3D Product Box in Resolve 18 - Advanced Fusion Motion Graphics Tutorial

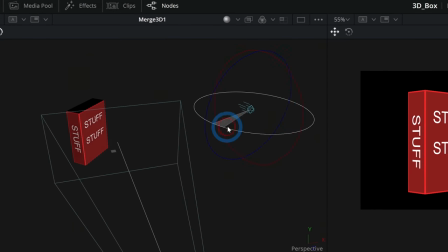(8:14)
And I'll take this rotation gizmo and let's take this green axis and we'll point the light towards the box.
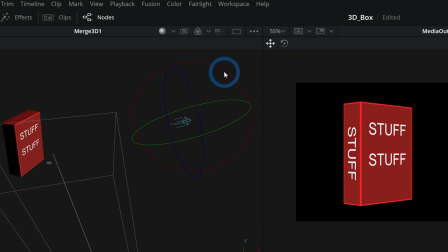(8:22)
And then down a little bit like that. And again, this is going to be our key light. So we're just pointing it right at the box.
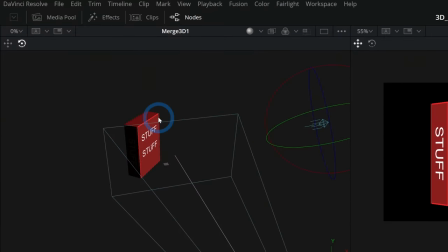(8:28)
Now, our preview here on the left, we can see what that light is lighting. But on the right, nothing's really happening.
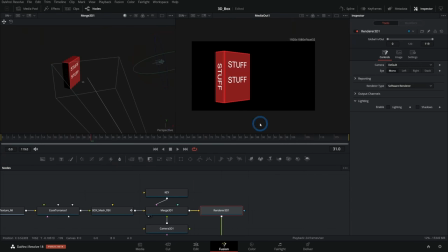(8:35)
That's because in our renderer 3D, we don't have lighting enabled. So we go over here and enable lighting and shadows.
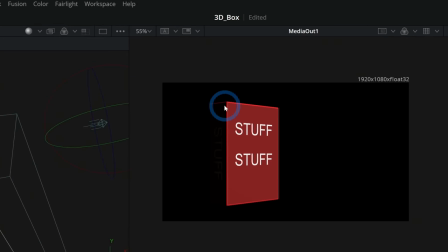(8:43)
And now we have these kind of shadows happening here on our box. So that works for now.
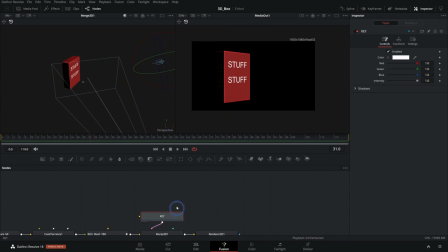(8:49)
I'm going to take this key light. I'll move this up here and kind of get organized a little bit. I'll take this key light and I'll hit Control C, double click off of everything and hit Control V. This is going to call this key one.
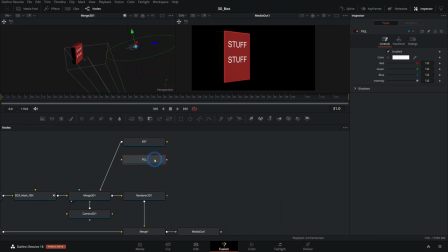(9:01)
We're going to rename this to fill. That's going to be our fill light. And I'll take this output and put it into our Merge 3D as well.
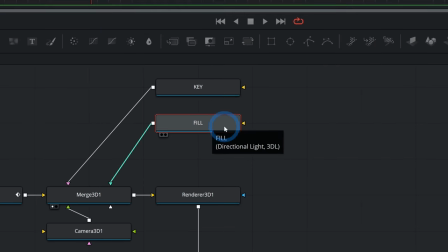(9:08)
And now this fill light, let's select that here in the node graph. And here in our Merge 3D, I'm going to kind of move this around.
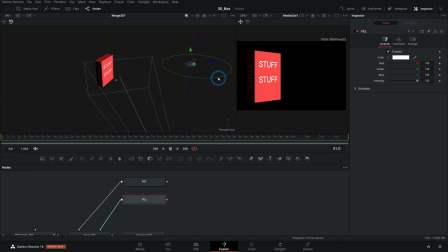(9:16)
So I'm going to first of all, level it a little more. And then I'm going to move this over to the left, just again so that I have these kind of split up and I can easily grab them and move them around and see which one's pointing which way.
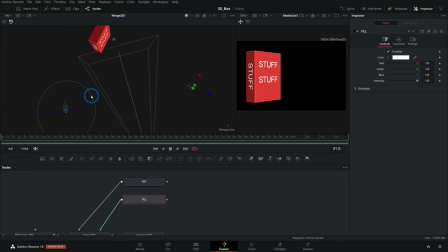(9:36)
And we'll take this and we're going to kind of point this on the other side of the box. Okay? So we have two lights, one coming from the upper right, another one coming from the upper left.
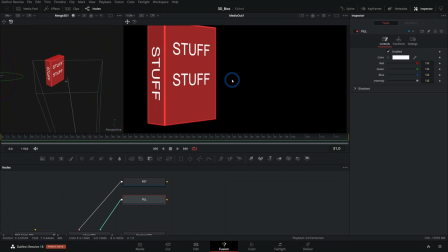(9:50)
But what happens here is this flattens this out to the point where it almost doesn't look like we have lights again. So
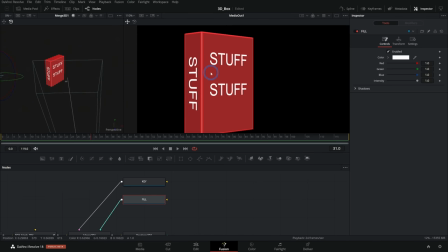(9:56)
to really see the shape of something in 3D or in lighting in general, you have to have some contrast here. So this key light is going to be our brightest light, but the fill light is going to be maybe like half. And I think I actually switched these. This is really easy to do, to switch which one is which.
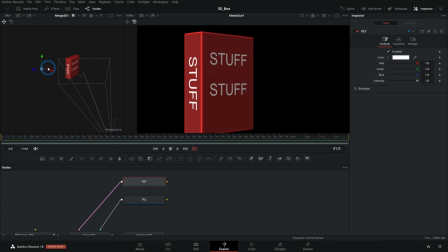(10:14)
That's okay. So this key light apparently is on the left and the fill light is on the right. So we're just going to rename this. This will be called fill light. This will be called key light. And the key light will be at full intensity and the fill light will be about half. So now we have that difference between this front face of the box and the side.
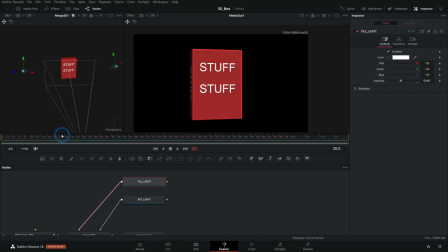(10:33)
And as this box animates, that lighting is going to change, which makes it look 3D. Yeah, let's go. So that's a pretty good start. We're also going to want a kicker.
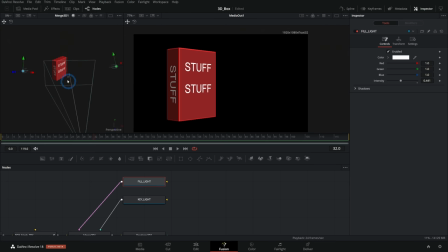(10:48)
So that's a light that shines from the very back, like from behind what we're shooting. So let's just make a new light, shift spacebar, again, directional light, and we'll add this to our merge 3D. This one's going to be our kicker, and this kicker is going to go behind
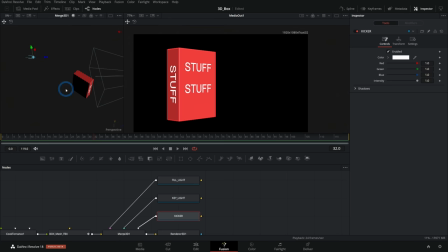(11:10)
our box and probably up a little bit, just like we were really placing a light behind it. But again, it doesn't really matter for directional lights where they go. This is more of an organizational thing.
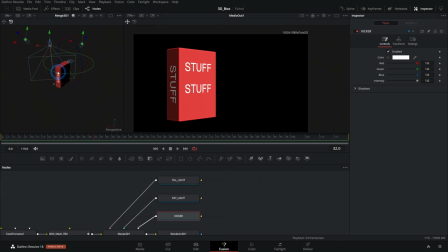(11:25)
So let's turn on our rotation gizmo here, and I'll turn this all the way around, and I'll tilt it down a little bit. And depending on which way we shoot this light, it'll make a difference or it won't. So what I'm really trying to do is kind of highlight this edge.
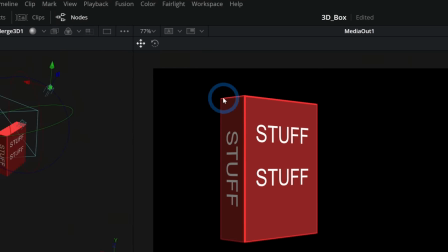(11:41)
So right there, we can see this little edge kind of lighting up a little more when we have this light on or off.
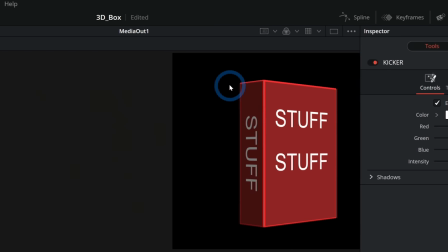(11:50)
So here's no kicker, and here it is with it. So it just adds a little bit of edge there.
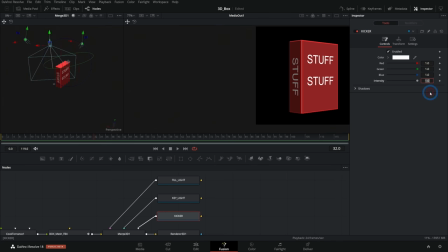(11:54)
And that's going to be a little bit more pronounced later. Let's turn this intensity up to like 3 maybe.
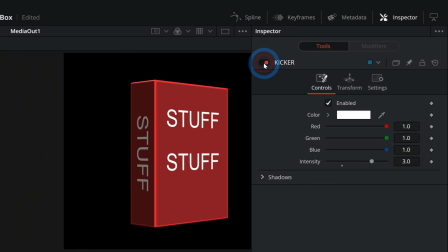(12:01)
There we go. So now we're kind of getting a little bit of glint off that little edge.
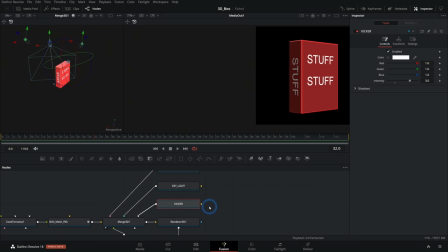(12:06)
Maybe we want to add another kicker. Grab this and hit Control C, double click off and hit Control V.
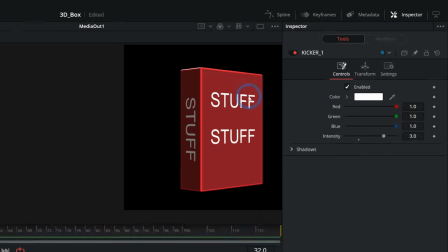(12:14)
Attach that to the merge 3D. And this kicker will do the same thing.